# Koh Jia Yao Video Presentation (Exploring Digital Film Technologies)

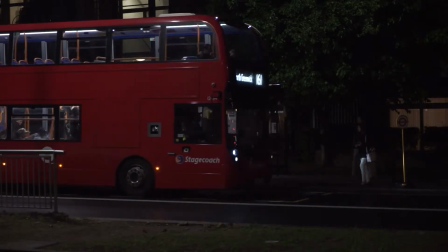(2:08)
Hi, my name is Yao, this is my video presentation, and let's get this started.
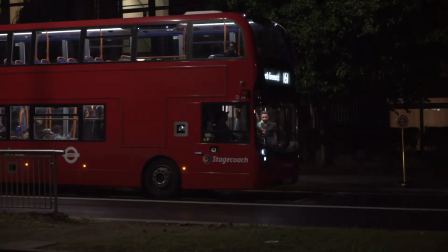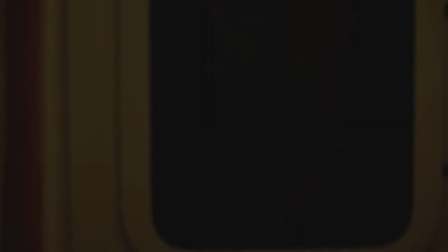(2:20)
My goals during this film was to focus on transitional and atmospheric scenes, whilst trying to blend them together to keep the audience intrigued.
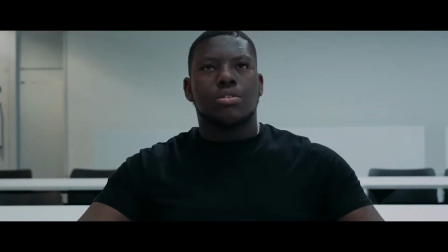(2:29)
In previous films that I've worked on, in my opinion, I usually had failed to establish a setting and atmosphere for a story.
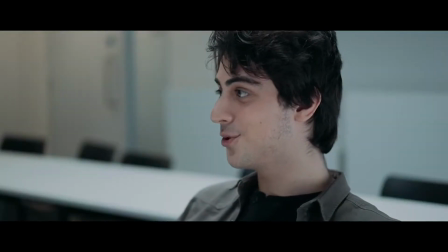(2:36)
Aspects such as the style, look, and sound of a film can help me achieve that.
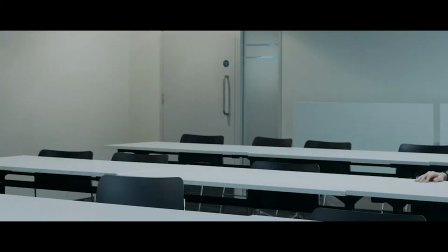(2:40)
By the end of this project, I wanted to be able to create a world based on visuals and audio alone,
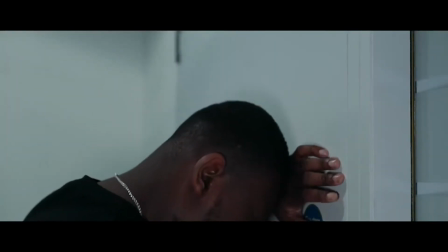(2:45)
essentially creating an opening to a film with also an introduction to a world.
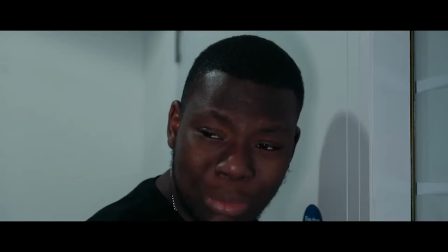(2:50)
This involved experimenting on what to shoot that would make something coherent and how I can create an environment with the use of audio.
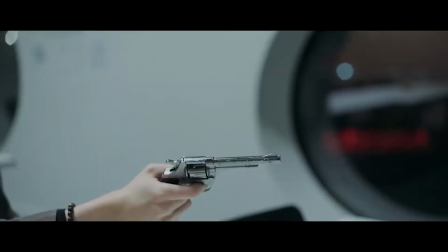(2:58)
Eventually, I came up with the theme of this film as transitions,
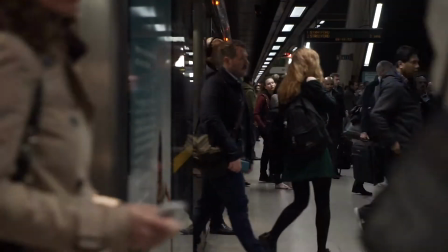(3:02)
taking it quite literally throughout the film, where we see clips of people going off to work, going home, or simply just trying to get somewhere.
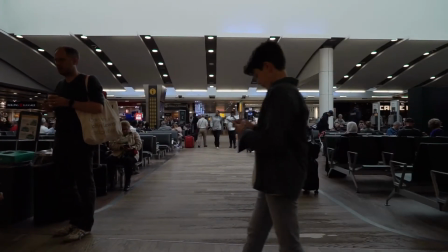(3:09)
In terms of practical work, the most exciting thing was using all the audio that I've recorded to create a makeshift soundtrack,
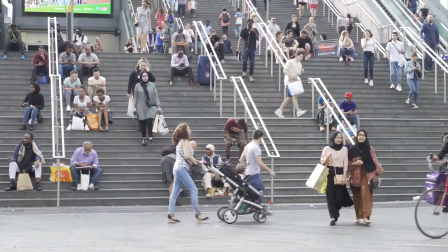(3:15)
as the film did not use any music or pre-made sound effects. With the use of all the vehicles in the recordings and also murmurs in the crowds, I was able to achieve a very unique style that I have yet to explore before,
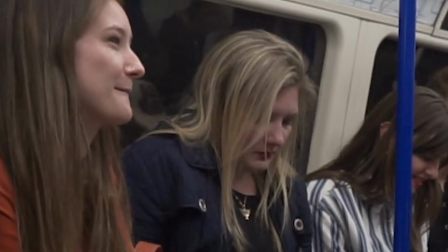(3:29)
and is something that I could very well experiment even more further in future projects.
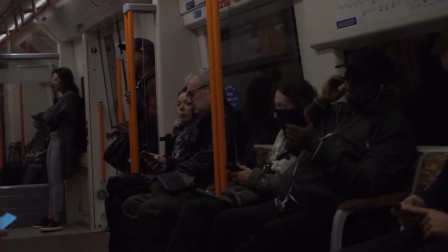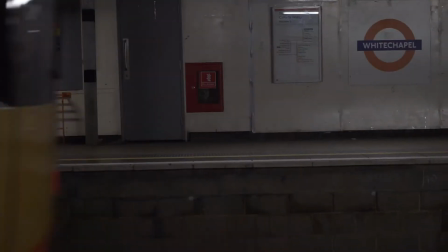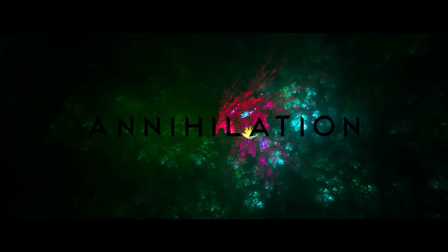(3:46)
The main inspiration of this project came out of the movie Annihilation.
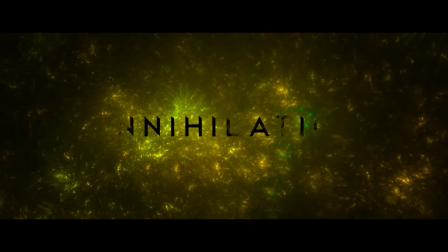(3:50)
A quick summary of the film: it starts off with introducing this anomaly called the Shimmer.
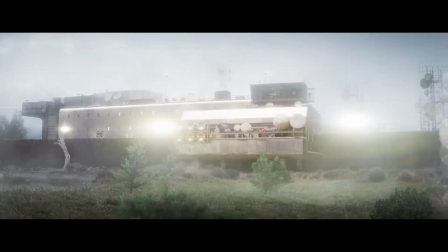(3:55)
Lena, played by Natalie Portman, found out her husband was missing after a year since leading a research group into the Shimmer,
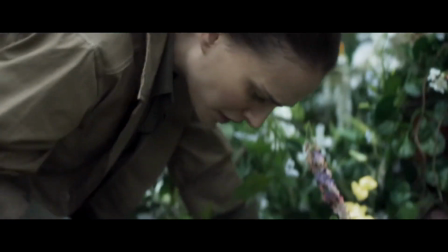(4:03)
and she eventually goes herself with another group. Skipping forward a bit, this oddity was actually refracting everything, including DNA,
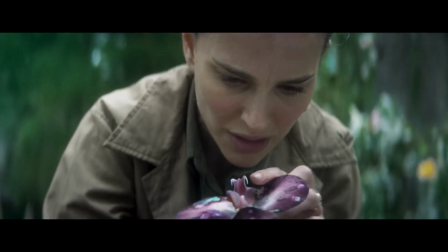(4:11)
which showed effects on plants and later led to characters having odd physical changes as well.
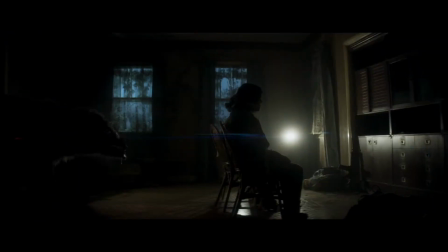(4:17)
Knowing this, the story also showed many wildlife that tried to kill the group,
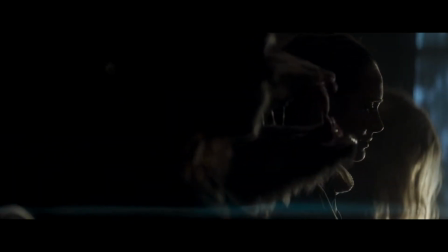(4:20)
including a bear who was also able to mimic human speech to lure in prey, leading to a very intense scene.
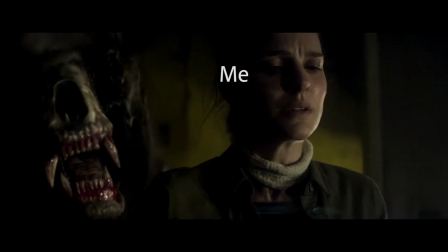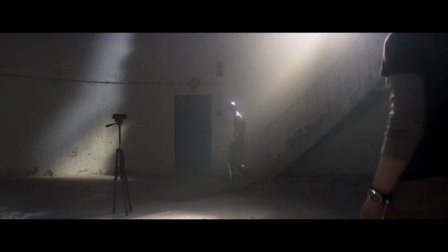(4:42)
Another scene that I wanted to look at was the ending scenes where Lena had met extraterrestrial beings,
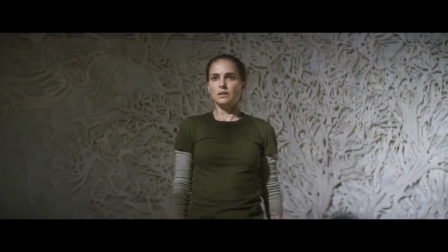(4:47)
and the sound that the aliens had made was something I wanted to get behind by.
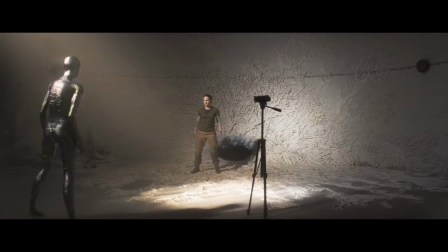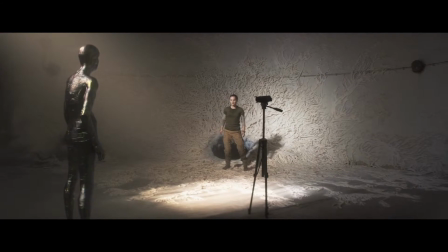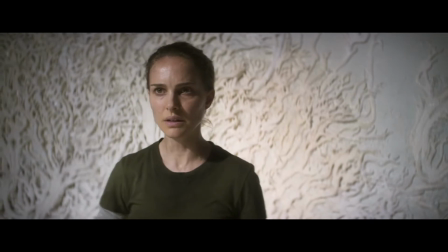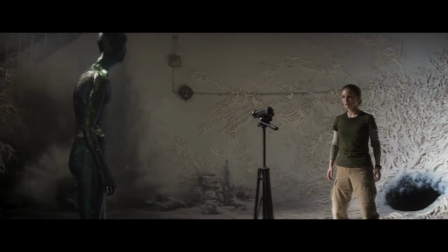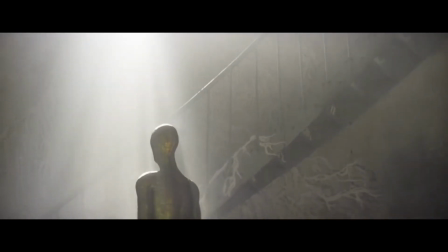(5:33)
got me to understand the use of sound.
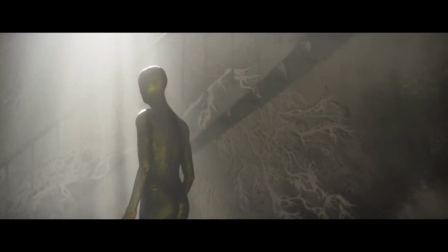(5:35)
As something like an alien that we do not understand, it uses a very hypnotic and distorted sound match.
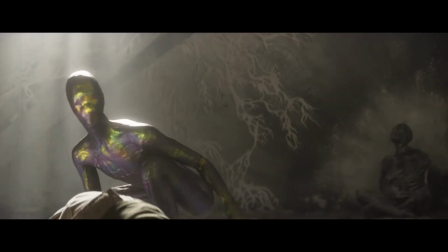(5:42)
This got me believing that sound was more than just something to add atmosphere to, but also meaning as well.
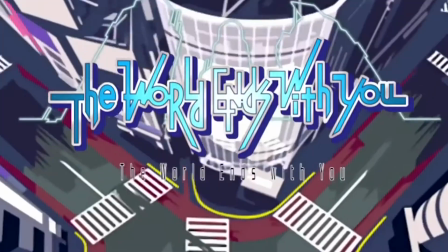(5:51)
The concept of the film came from a video game called The World Ends With You, mainly taking away a scene that repeats on and on,
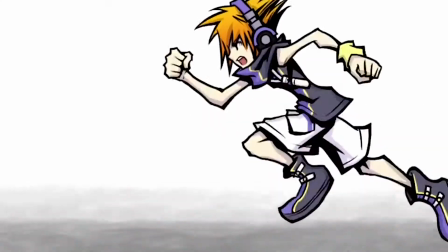(5:58)
reflecting throughout the game what our main character Neku feels until he is brought to a breaking point.